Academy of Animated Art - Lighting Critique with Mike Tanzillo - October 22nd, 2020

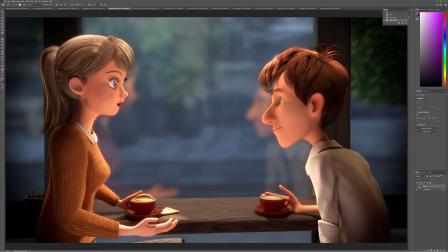(12:24)
Ashley, I brought in your original just to show the progress that we've made on this. Like, look at the amount of focus that we're now seeing on the character versus what we had in the original. How much warmer and happier and all that goodness that we're seeing out of the characters. I think that's working out really, really well.
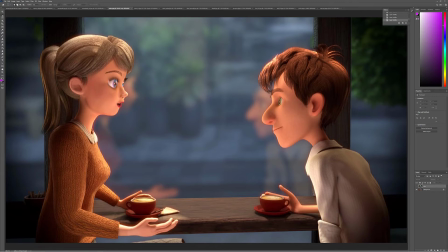(12:41)
I think we can pull back the saturation a touch more on the character here. And one thing that
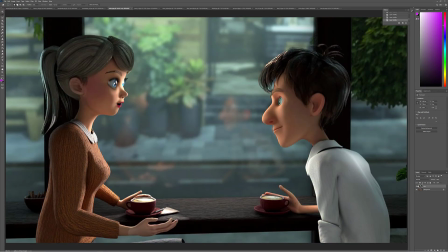(12:48)
I probably caused from the original was I do like this shaping that's happening on his face. More him than her, but it would be nice to get a little bit of that.
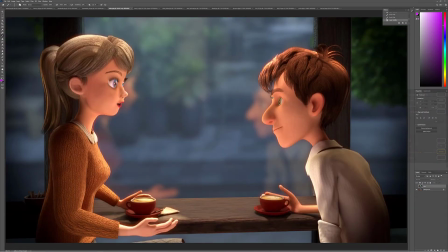(13:03)
A little bit of that back in here, just like more on the, just to create a little bit of variation in here. And I think, you know what it is? I would add a light that's specular only, because both of the characters are feeling a little bit diffuse.
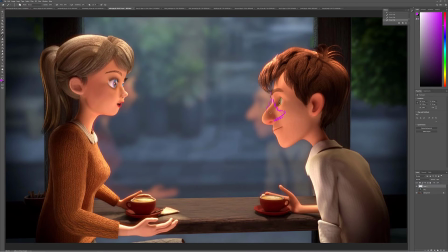(13:21)
That would kind of get some specular highlights on his skin there. But this stuff is a little bit still just like a touch too saturated. I love the color of her eyes. The ding I would put up there, and same thing with him, up, because it's a reflection of the light coming down from overhead.
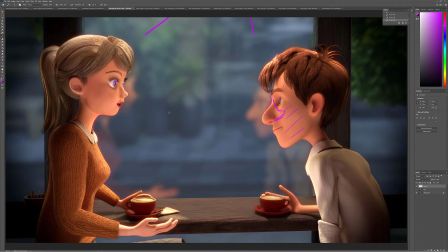(13:44)
But I think that's what I would do next. But I think this is looking. I think we're getting closer and closer every single time.
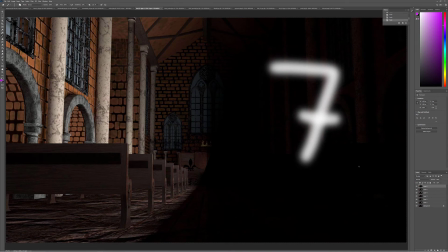(13:51)
Dani, cool stuff. So. This is a lovely wedge test.
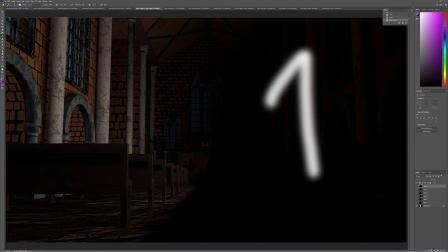(13:56)
This is something that's very common in the industry. So you'll show up to dailies and you'll be like, okay, I made a wedge test of this bounce light.
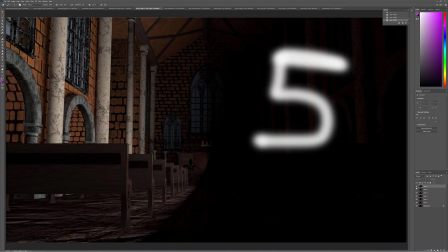(14:03)
What do you think? So we've got 1, 2, 3, 4, 5, 6. There's 6, 7, right?
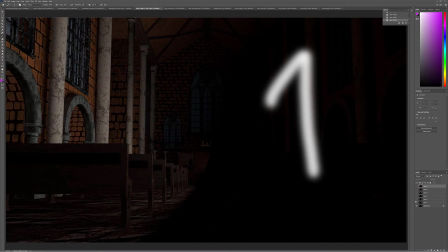(14:10)
And this allows the art director the opportunity to give feedback to the point of saying like, hey, usually she would say something like, okay, let's just make it brighter. And you're like, okay, but I've got this wedge test. So is there a level that you would like? And they would kind of step through and be like, okay, this, maybe a little more.
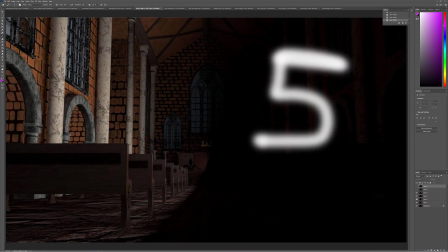(14:30)
Okay, yeah. In this 4 to 5 range is where we want it.
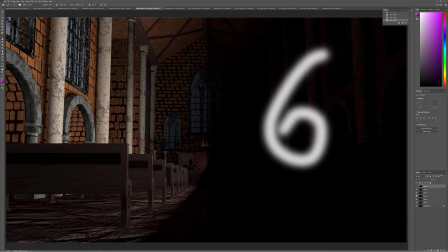(14:37)
7 is a little bright. Even 6 might be good. But let's try 5.
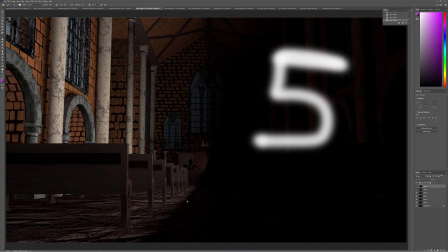(14:46)
Let's try 5 as our bounce value. With a little bit, because I see there's a nice shadow here. I see there's some nice shadows in here. It would be, make sure that we're getting some nice shadows in here as well. But I think this level of bounce
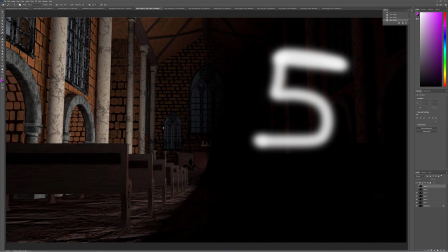(15:05)
is the type of value that we're looking for. The other thing you want to do, I'm realizing this too, is get some displacement or bump or something in these bricks because they're reading as flat, and you want them to pick up a little shadow in there too. But really great stuff. Okay, so next step, we've got this bounce.
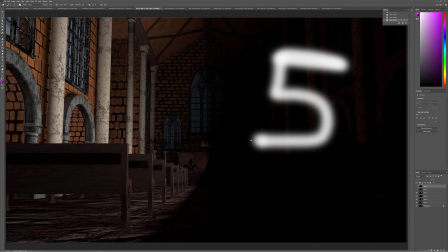(15:23)
We'll get and then let's bring the key light back in there, and then we'll take a look at this with those levels, and then we'll go from there. Also, try running an ambient occlusion pass. That'll really help. Like, do you see how this is kind of like there's no contact shadow in the corner of this ceiling?
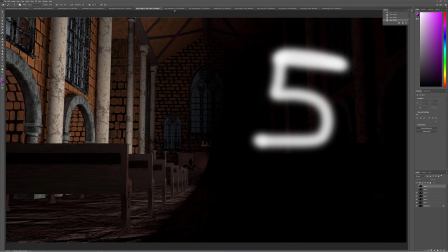(15:39)
That'll really help that out too. So I would do that for the next iteration. Great job with that wedge test.
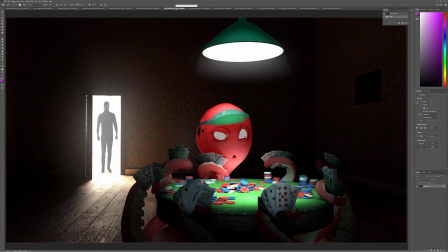(15:44)
And that's, again, something I love doing with my work. Okay, for this guy. I like the color on his face. First thing I noticed was there's like a hard line here.
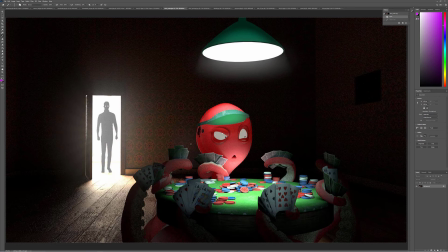(16:00)
Could be a reflection. I'm not quite sure what's causing that, so just look into that. The other thing that we would do is for his tentacles, I would just make sure that they are staying a little bit more red, because I would like for them to stay.
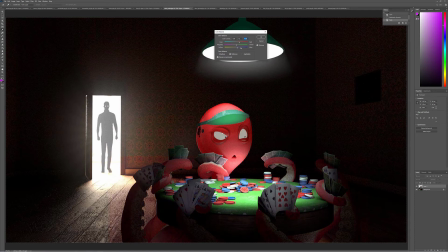(16:18)
I like that's kind of their hero color right now, and I kind of want them to stay even in the shadow.
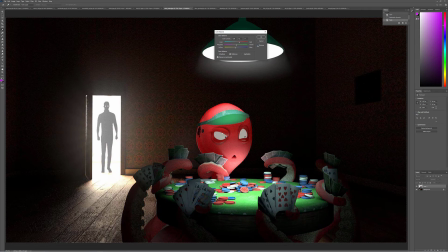(16:27)
They're getting a little bit bluish greenish in the shadow, and I would like for them to stay like nice and red, to kind of match that color. So something more along those lines. Watch out for that, and then watch out for that hard line.
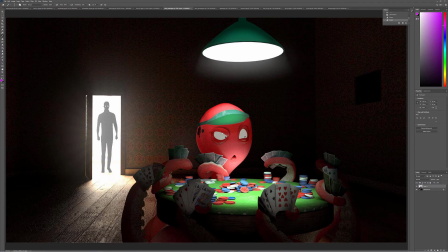(16:42)
And then I'm looking at this, it's feeling pretty good. Just soften, like increase the radius of that a little bit more, just because like I like that shadow, but I want it to be a touch softer.
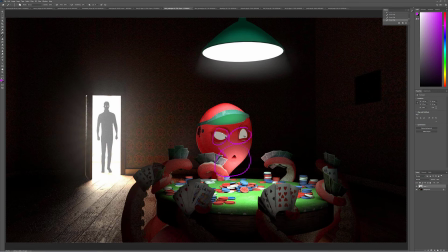(16:57)
And then I would brighten the eyes just a touch more. And yeah, and we'll go from there.
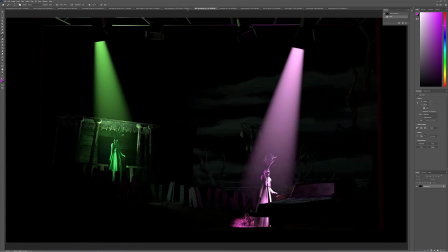(17:03)
And for your spooky one, very cool. I think overall we can just add, now it's time to start, like, let's see if we can add some diffusion, some glow, some like, you wanna feel a little bit of that
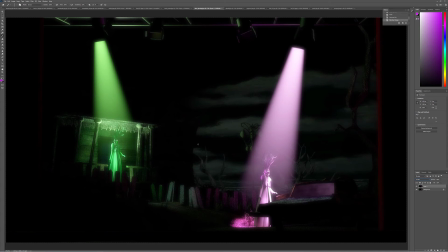(17:22)
atmosphere, in the space. You want it to, I mean, I know this is kind of like a theatrical scene, but like, let's imagine, there's a stagehand off stage that's pushing some fog into the scene, and maybe we can just add a little bit of fog in as well.
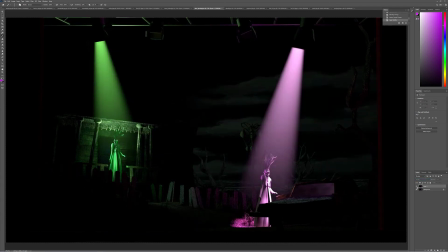(17:38)
So it goes from like this to having a little bit of glow, a little bit of haze,
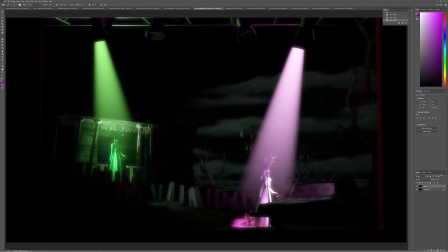(17:43)
a little bit more of that environment-y feel to it, and then we'll go from there.
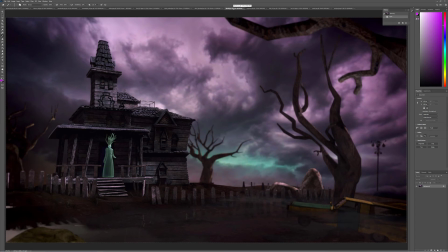(17:51)
All right, Polly. Okay, so let's take a look at your video here.
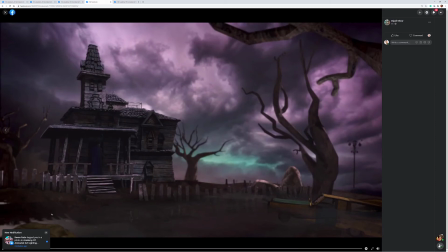All right, with something like this, it's almost like it's happening too slowly. Like it's almost like too gradual, and it's not going to scare anybody.
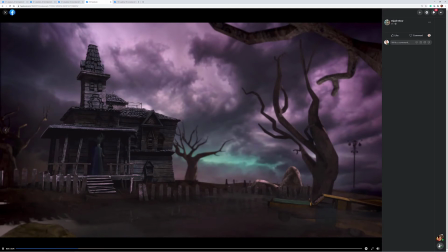(18:11)
So basically, I feel like she should either pop on or flicker on or come on a little bit stronger. Like something scary that kind of pops off of it. That would be my recommendation with the movement on that.
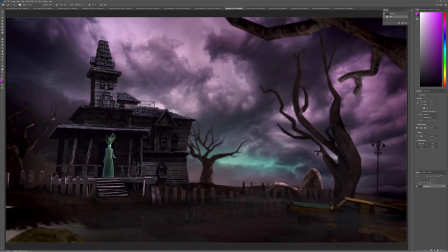(18:27)
I think your sky is beautiful. I think that's really, really nice. I want to feel, so I'm feeling some of the magentas from the sky and the purples on the house, but like here I'm almost feeling like a warmer light,
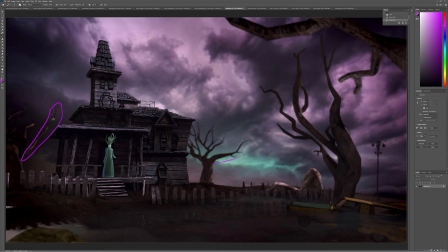(18:44)
and it's almost like I want to possibly feel like some of these blue values in there. The depth of field is a little bit strong, like so the difference between the house and the tree. It feels a little miniature-y. I like where you're heading there. But I would just watch out for that. In terms of the car floating in the water,
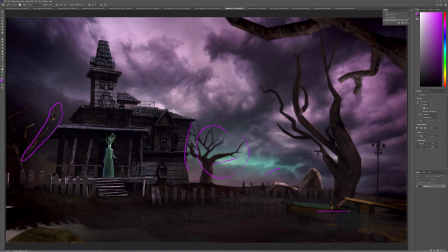(19:07)
keep looking at some reference, because there's something not quite right about the way it looks underwater versus the way it looks above water. Like it might just need to be murkier under there, with more of like an edge around the side.
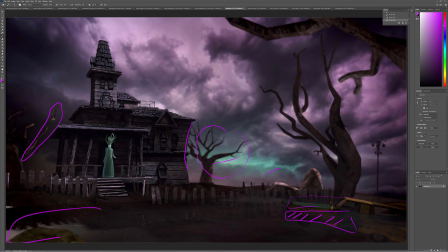(19:19)
But there's something that's not quite feeling underwater about it. And also, like, these reflections over here don't feel like a watery reflection. It may just be because it's like too smooth and there's no ripples in it. But just something you may want to look out for there. And then in terms of the character herself, I would just
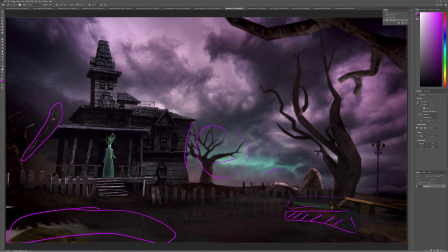(19:38)
ask yourself whether or not this glowiness is illuminating anything. So perhaps as she comes on, it would be nice if like you got a little bit of rim here and a little bit of light
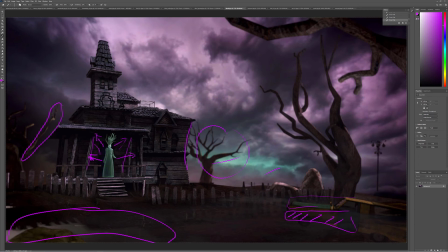(19:51)
shining on the surrounding area, so you can feel her presence in the environment. But I think that would be a good next step there.
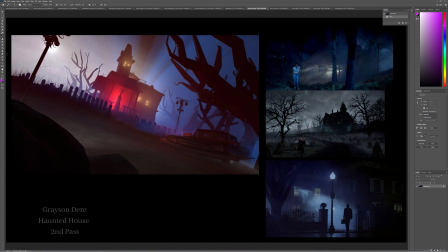(19:59)
Grayson, I love lots of good stuff going in here. Love this like glowy red color you have going on. I would play up that it's almost like these God rays shooting out of here. Especially on this side, I would play up a little bit more of that. But I love the haze and the softness.
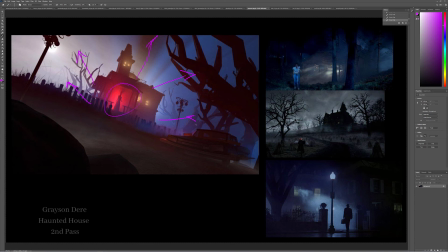(20:17)
I love this buildup that you've got going back here. I really like the camera angle. The other thing I would focus in on is getting this car to feel a little bit more car-like. Like it feels kind of dingy. It would be more reflections on the windshield, on the hood. I'm not quite sure what this light is on the ground.
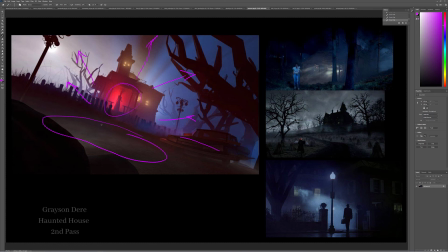(20:36)
I don't know.